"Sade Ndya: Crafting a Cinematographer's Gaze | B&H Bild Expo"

And she had mentioned to me in one of our earlier conversations about feeling like she always has to put on a face for the TV shows that she's traditionally on and not being able to show black women in a really raw and natural and vulnerable form. So you saw it in itself. And so with the cinematography, I wanted to keep the lighting very soft and natural on the face, face, but then also highlight the hair texture on her. So I had a harder backlight coming from behind her with a LECO, what we call a LECO, so it's kind of like a staged spotlight, and it's a tungsten source, so it's warmer and it's harder, it has more output. And then on the left of camera, we had a soft sky panel with the Chimera on it, just to have some of that soft fill on the back. And then we had a source from above called a light matte that was a soft box, just to bring up some of the texture on her face. But I also wanted to make sure I was maintaining that deeper shadow. So we had some black moving around between shots with camera just to create that deeper shadow. It's kind of like a little contour on the face, which I do a lot in my lighting style. And in terms of camera movement, this is where the surreal camera movement comes, right? We had a Steadicam operator on this, Adeshola, great operator in LA. And I wanted to feel like we were slowly venturing into her world, but she was leading the mark. And so we did this a few times, and she was leading the way with the pacing. And when she did the look back, then we kind of made it all in tandem, and it created this beautiful moment on screen.
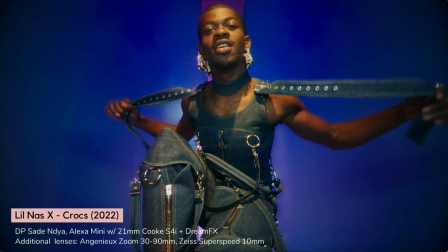This is from a really fun project I just recently did for Crocs, Lil Nas X. He brought the energy on set. We wanted to make sure that we were capturing his energy in the right light. So we leaned into wider focus so that we could get closer to him with camera.
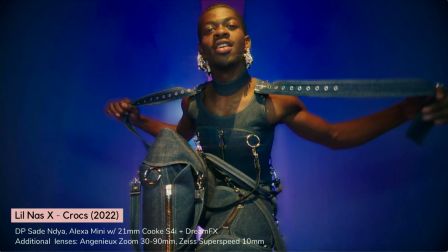And so you see his arms kind of distorted on the sides because he was like maneuvering his outfit, which really played well on camera. So I had shot this on Alexa Mini with the Cooks, Cook is here too, go visit them if you can because the Cook look is unbeatable. Like I'm always using Cook for more commercial projects, I feel like, because it has a soft warm glow and texture to skin. But then I also add additional filtration like for this one specifically. because the shoes that he was wearing, they had like these little gemstones on them. I wanted them to pop on camera. So I put on this filter called Dream Effects that basically makes highlights shine on camera.
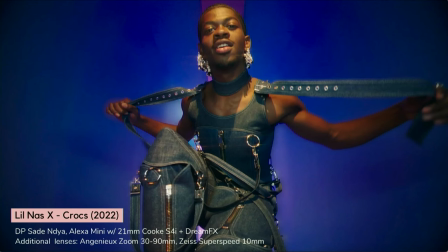And you see like a little sparkle. You see a little ding. You kind of see it in his earrings if you look closely. Let's see if I can zoom right here. And this was a fun one too because we got to do a mixture of lenses as well.
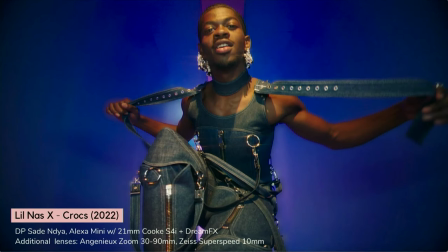So I had a set of cooks, but then I also had a set of zoom lenses is because it's a hybrid, this was kind of a hybrid job where I was shooting BTS for a photographer as well, and then the photographer was directing. So you have those moments where you can hop up in front of the talent and the directors calling out different actions, but then also, because it is a still shoot as well for the company, you have to hop off to the side, quickly hop on a zoom lens and get your shot as well. So it's a mixture of both.
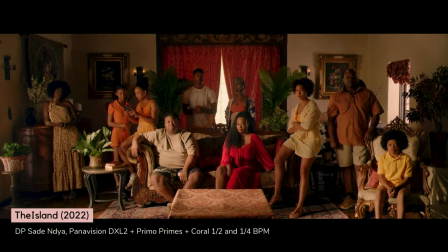This was for a short film that I had done called The Island. This was a labor of love. It was about this, it's just to keep it brief, it was this thriller about this Caribbean family that goes to Jamaica and they experience a sudden loss, right?
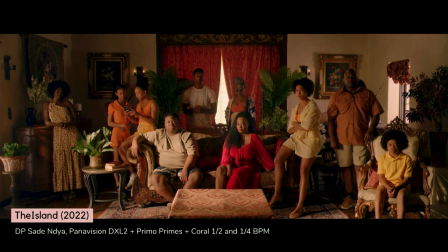But did y'all think we shot this in Jamaica? What's it look like? No. This was definitely shot in LA, but I tried my best to bring the warmth of the Caribbean to L.A., so a big thing is I wanted to kind of emulate the sun from camera left side,
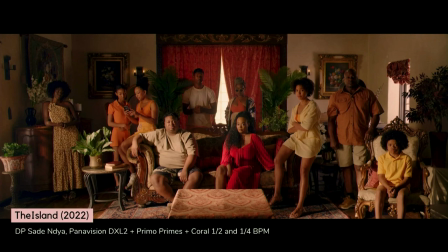so we were lighting through this large window that you don't see on camera, and we created a large book light with a source called an M18, which is an HMI source, and we bounced it into unbleached muslin, which is like a warmer texture to highlight skin tones, warmer skin tones, and then threw it through magic cloth.